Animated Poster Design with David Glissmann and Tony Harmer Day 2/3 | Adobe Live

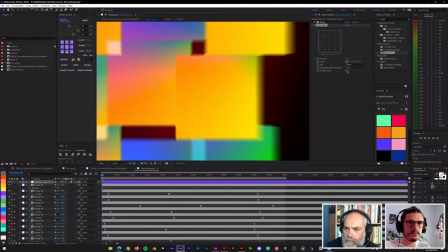I don't think that will really show up, but I think the only thing that's changing with the seed is the noise. that is created with
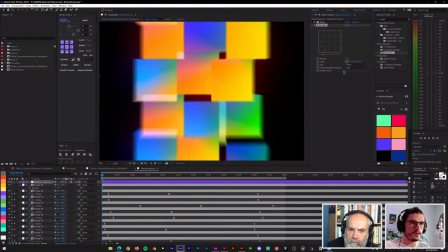this effect because it is creating a little bit of noise otherwise i don't know what the seat could be for i just didn't use it so this is
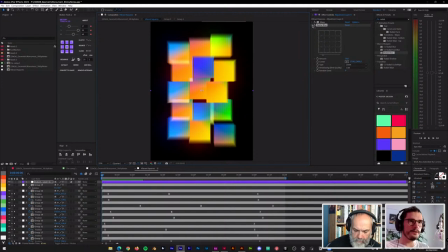the radial blur so far not animated but uh that's fine for now and then i also use the cc composite effect and just
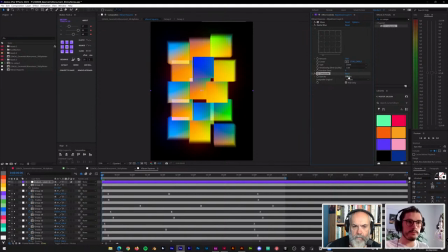left it at the default yes um in front 100 and rgp only that's the stuff that we're having so what does it do it's just um composing the original layer that we had before all the effects on top of everything that we just changed
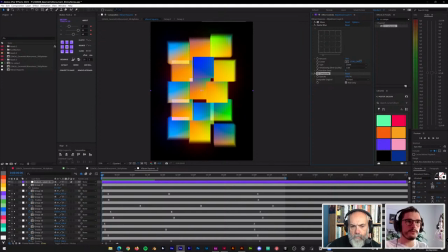that we just used so um this effect is there but the original squares will still be visible and i think the effect is a little bit cleaner than this which is just completely blurry i'll just go back to 20 for now it's maybe a little bit easier on the eyes
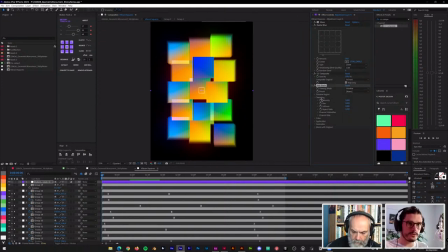then i added some grain i'll just do it this way which is also a plugin a little bit faster but i'm basically just typing it in here and applying it and now for the add grain effect i used um or i
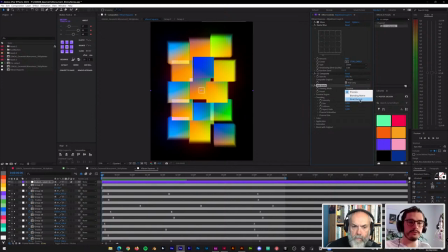um don't recommend to use the final output if you are just working on the project because this effect is pretty slow um so there is this preview box in the center you can also set the scale in the preview
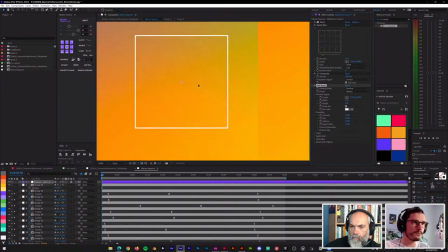region center settings and you can maybe hopefully see on the stream if i zoom in a little bit that it is adding grain and that is um just to yeah texturize the whole thing a little bit and i got
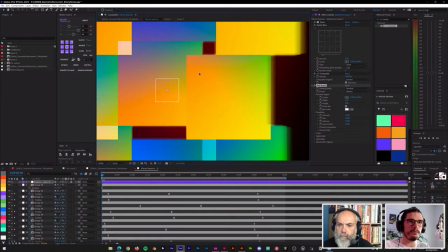the idea because the texture from the radial blur is already there and so
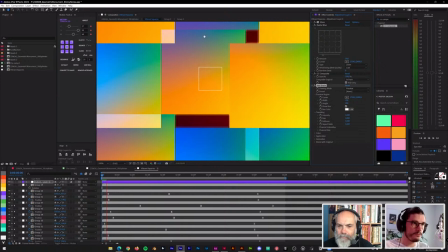i edit just a little bit more um i'll oops no don't crash no what is going on yeah let's give it a moment let it let
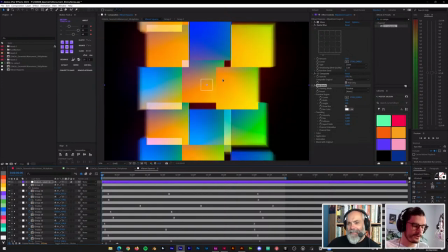it uh yeah i'm i'm i'm rendering it for some reason i think i accidentally pressed space so that's it Okay. Panic over. No. But you can see the effect is already pretty slow, even with the preview box, which is just 200 by 200.
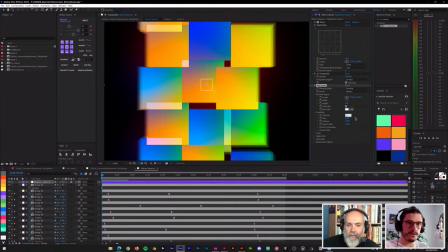So, if you want to know the settings, I used 0.3 for the intensity, which is comma three, not point. That doesn't work for me. Size at one. Softness at zero. And the aspect ratio at one as well.